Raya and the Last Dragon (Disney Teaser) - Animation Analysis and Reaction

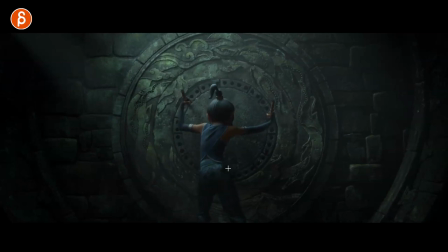(17:51)
and again nice you got that lean right this way for a nicer line of action it's asymmetrical it's not
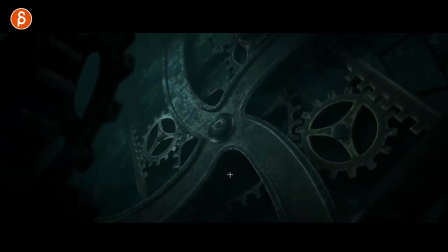(17:57)
all static close up there title
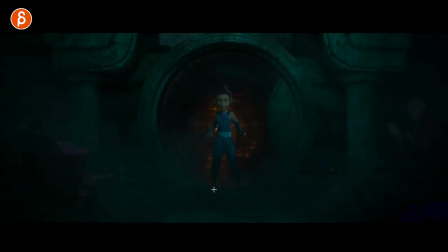(18:02)
cool even this i know i'm harping on this but it's taking pose than that it's something also very common for student it's asymmetry just don't mirror your poses you can see this this goes down this goes up even though it's somewhat mirrored it's okay it doesn't always have to be crazy in terms of
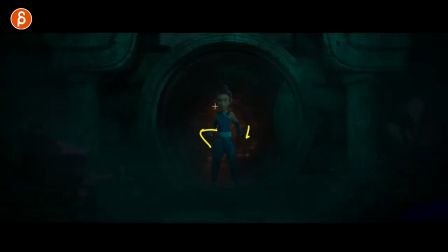(18:20)
asymmetry but it already helps that the movements are different and a slight slight turn in y on the head so it's not default straight towards us
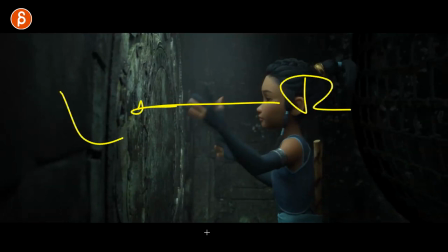(18:29)
i mean also she is looking right to left like that's the established language throughout all of this right to left right to left right to left so even on something like
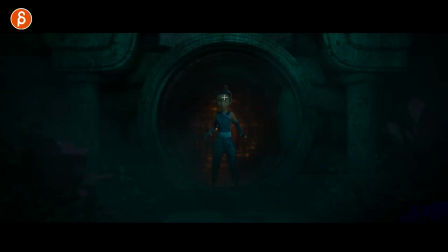(18:38)
this it is consistent in terms of right to left even it's almost looking at us that's the screen direction that's been established
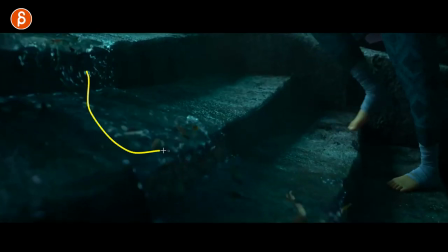(18:46)
so they're very consistent with that oh yeah yeah as much as I love animation I love seeing effects and the renders that's cool also really
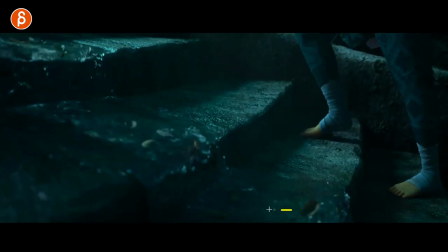(18:56)
interesting let's play this in real time it goes up look at this here this is actually a stream that goes up it's cool now you know what's going to happen here I'm looking at detail you can see here a little slight change the toes here and the compression you can see it right there compress
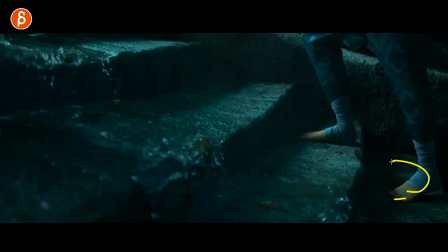(19:14)
on the toes coming off with a nice again not one axis a foot roll in your channel activated has a move up and then a slight twist this way pivoting off of here i don't know to me all that stuff matters just giving it a more of an organic i'd say random feel but just not
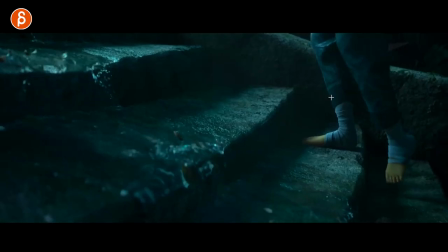(19:31)
the typical mechanical one axis cg feel and as she goes up you can see that lean back here slight move there and the
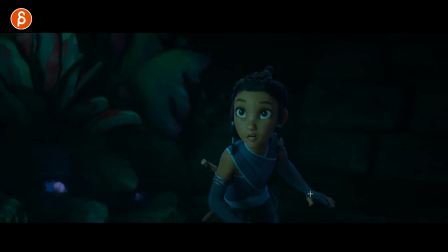(19:39)
feet oh again technically it's your triangle hand pose to some degree as i can sloppily draw this but within that you still have detail
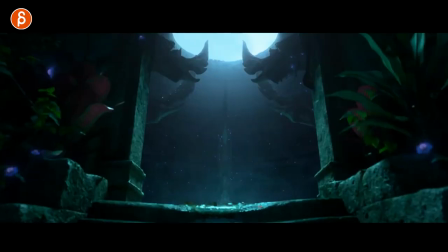(19:49)
so it's not too complicated but it's a little complex enough not to be too simple and you can see that slight little chain has slightly rotation there a bit
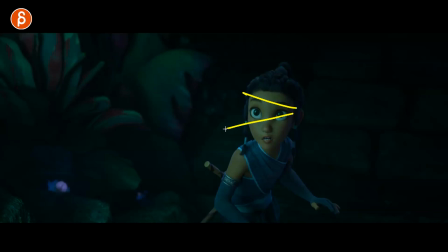(19:58)
higher there maybe even a bit bigger on that eye they're giving us a slight triangle opening up looking this way clean silhouette otherwise i'm saying all this by the way of course it's going to be nice disney animators they know what to do i'm just this is for me an analysis and reaction
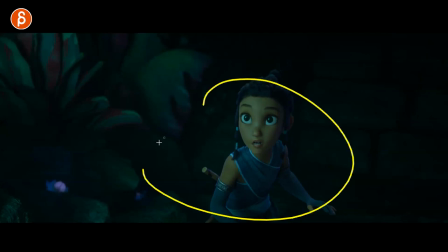(20:14)
to things because i like it and i want to talk about it but if there are any students watching this actually today a student mentioned that they're watching my um soul
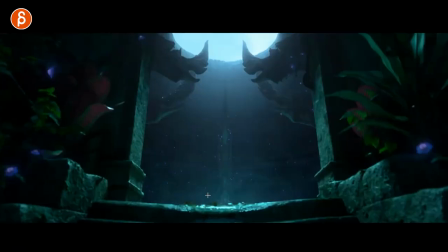(20:21)
trailer analysis and hopefully this is one of the reasons hopefully this is helpful to students watching this i'm not lecturing any professional
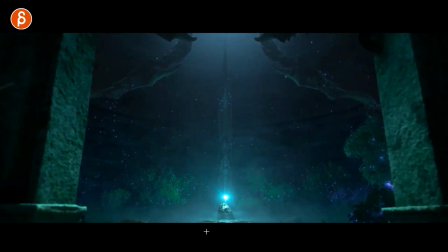(20:29)
animators here they know exactly what to do this is more for people who are learning and maybe my subjective insight here uh or objection not objection
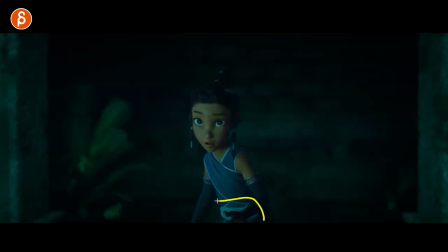(20:37)
but observation could be helpful here cool here look at that that's what i talk about in terms of color silhouettes right it doesn't always have to be all presentation in terms of yay clean body silhouette this darker in front of that lighter piece there gives you the color silhouette we still understand that that is the shape of the
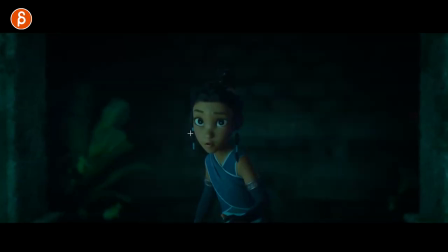(20:55)
hand and the fingers cool cool cool i like it again slight asymmetry change in the face tricky to do let's put this in real time you got a very subtle move with a weight shift and then the stretching.
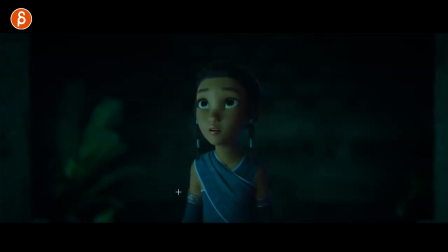(21:12)
It's almost like you want to stretch into like an awe thing. So you bring down the shoulders and you bring down those arms. It's like arms out, ready to fight, somewhat in awe, maybe distracted where everything kind of streamlines. Everything goes up into a bit of a softer look. But then concern. Oh, this is a time jump here.
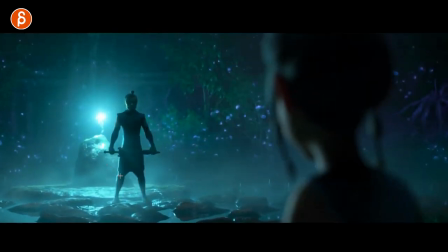(21:32)
Got that look into reveal. Clean silhouette, of course. See, that to me, totally fine. Definitely mirrored, but totally fine. Also has a very strong triangle pose for stability, like a double triangle, why not?
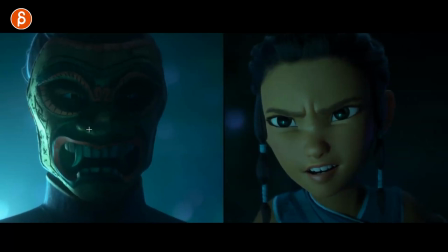(21:48)
That's cool, I'm always a fan of closeups here. You can see a little slight tilt. I'm a massive fan, if you listen to my analysis, especially if any students watching this that I have in my class, you know I'm a massive fan of head accents and slight twists and things.